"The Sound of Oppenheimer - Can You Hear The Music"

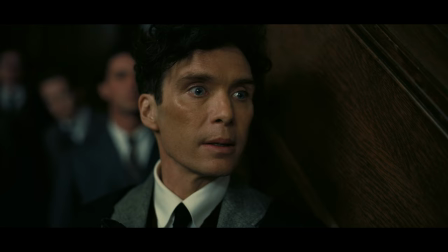There is a beautiful musical build to that particular piece.
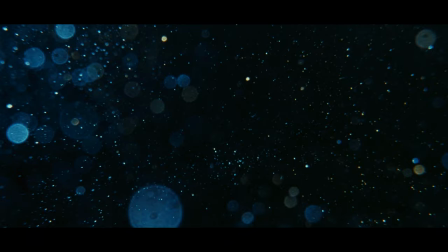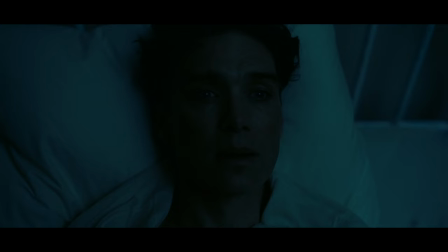Me, working with my co-sound designer Randy Torres, who did a lot of the work on these as well,
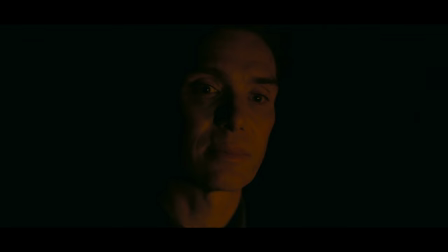just cleared our minds and just trying to live up to the power of the images.
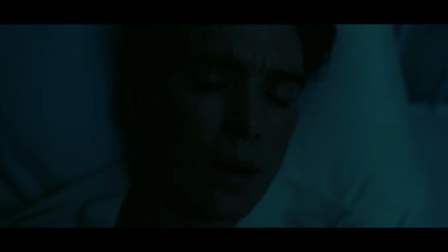They're very dramatic images, and a lot of that drama, I think, comes from the fact that they're photographed effects,
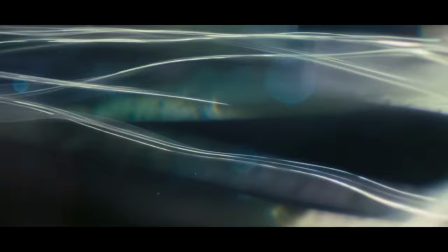that the effects department, who started quite early on the film, devised. Our challenge was to do justice to the images.
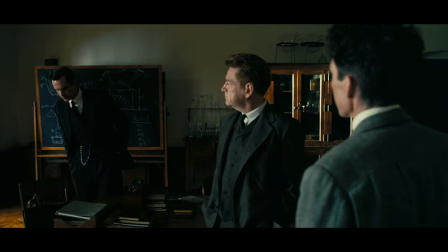how's your mathematics not good enough for the physicist he wants to be algebras like sheet music
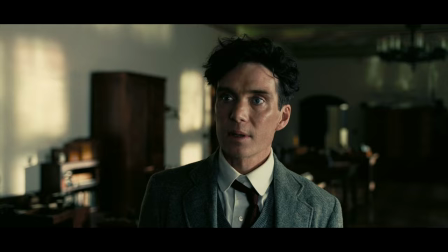the important thing isn't can you read music it's can you hear it can you hear the music yes i can to see and feel oppie's understanding of what niels bohr is saying to go from sheepish students
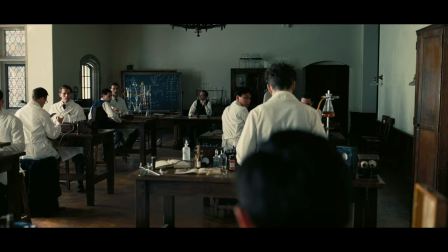through and grasp the inspiration that leads right into the music
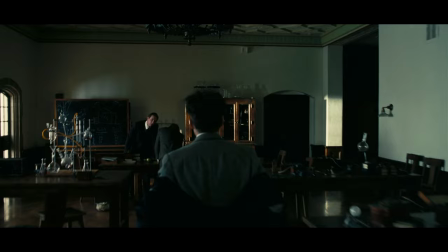that plays the growth and the insight and that inspiration to the point where oppi is
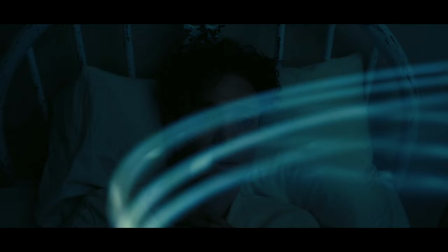ready to really do something different you feel that as an audience member and it's magic
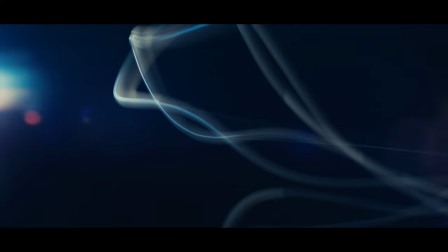i imagine that these these band shots were depicting the particle wave duality of light and of particles and we wanted each one to have its own unique
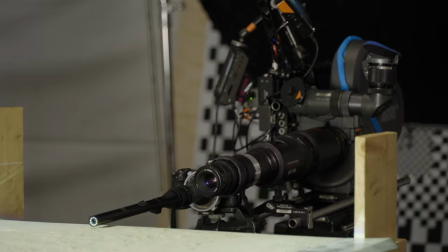flavor and be in sync with the warbles of the bands of light,
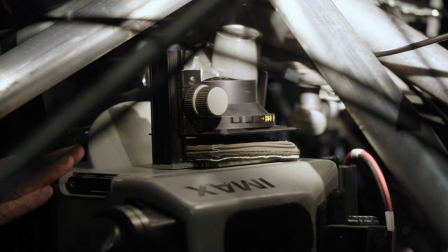brilliantly devised. I gotta say, I was so blown away when I saw these images.
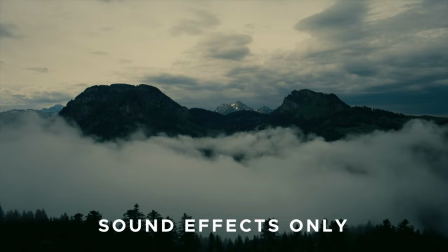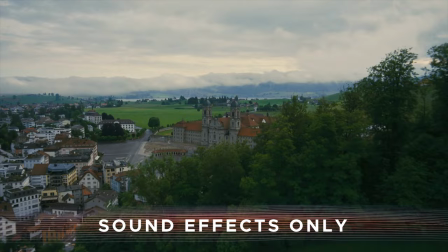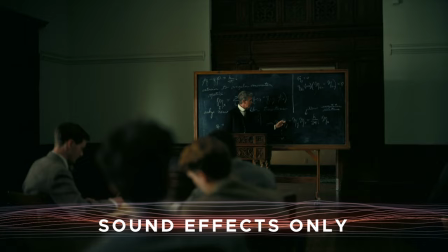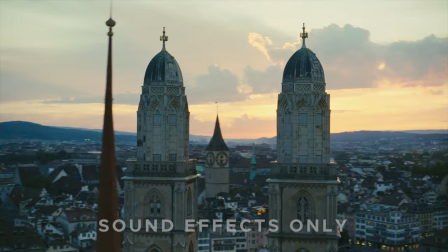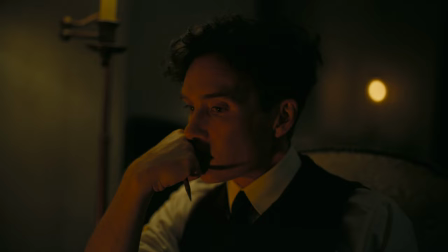Chris is very into the fact that the emotion and the tension is a delicate balance between the music and the sound effects.
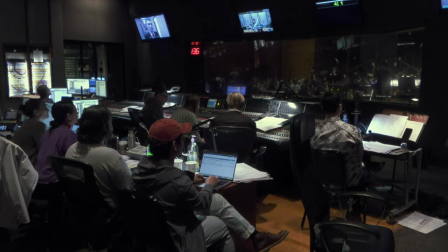And that's one of the things that I think Ludwig does amazing and you could tell by the way that the strings are being played,
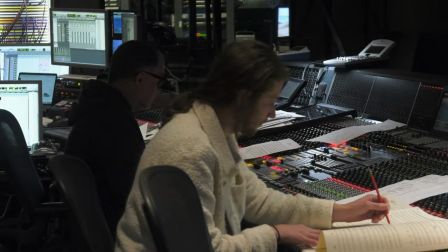the aggressiveness of the way they're being played, the layers in which this you know the long strings,
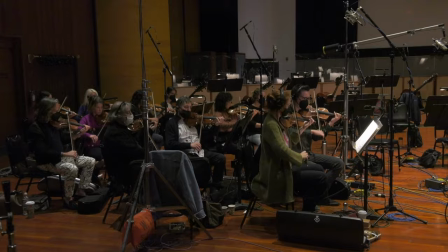short strings, pizzicato strings are all layered on top of each other.
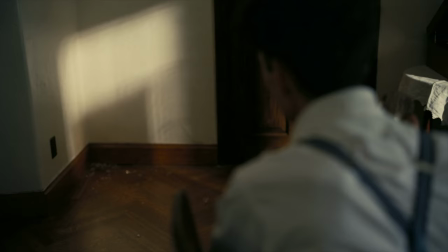He wants to get every bit of tension and emotion out of each scene that he can and our job is really to help him achieve that.
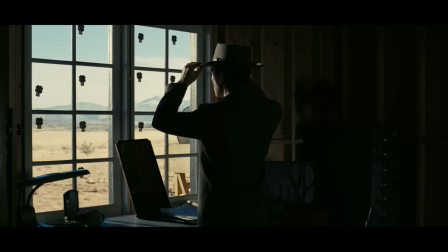There's four forces in the universe, electromagnetism, gravity,
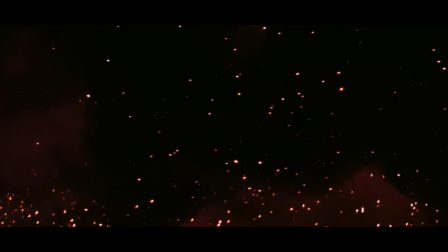the strong atomic force and the weak atomic force and strong atomic force is the strongest force in the galaxy and Oppenheimer was imagining
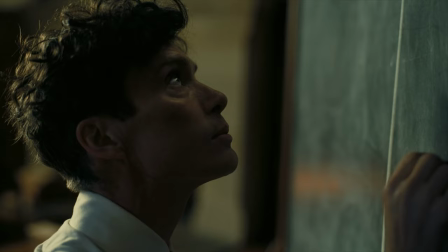what that force would be like unleashed so the idea was to just to convey the enormous latent power in that force.
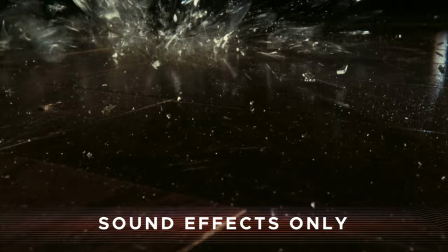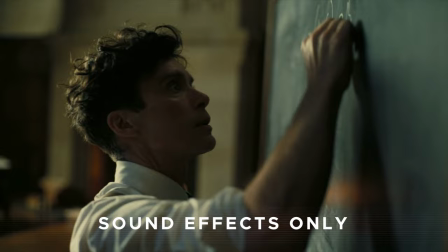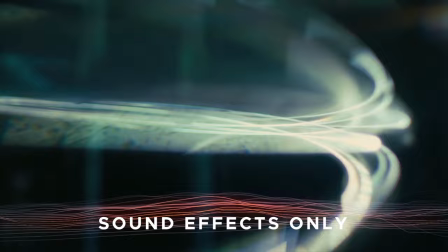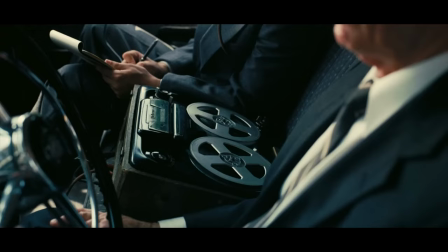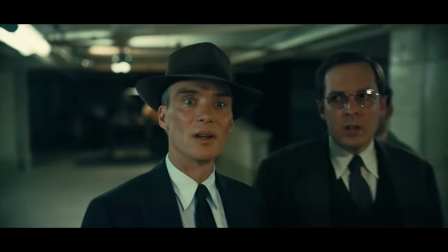We like challenges, we like to be challenged, we like to be put to the test and Chris has a way of doing that.
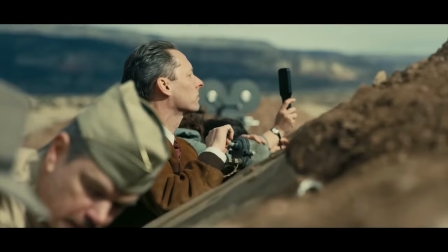When he's happy with the scene it makes us feel really good because we know how important the sound is to him and it's a total
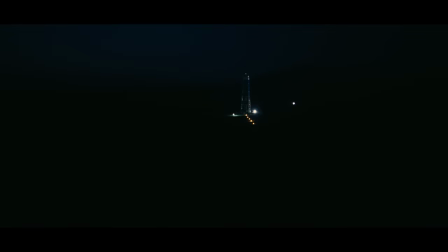collaboration I never lose sight of the fact how humbled and grateful I am that Chris has involved me with this team.
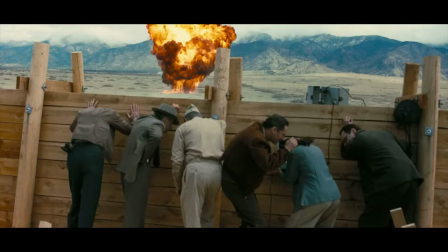Music and sound design is a character within itself, which is incredible.
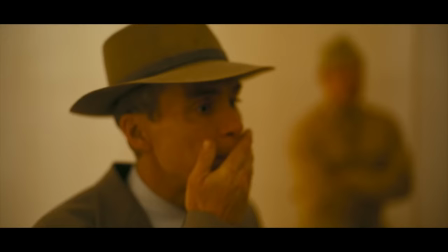So after watching the movie, I was so amazed by it, even though I worked on it.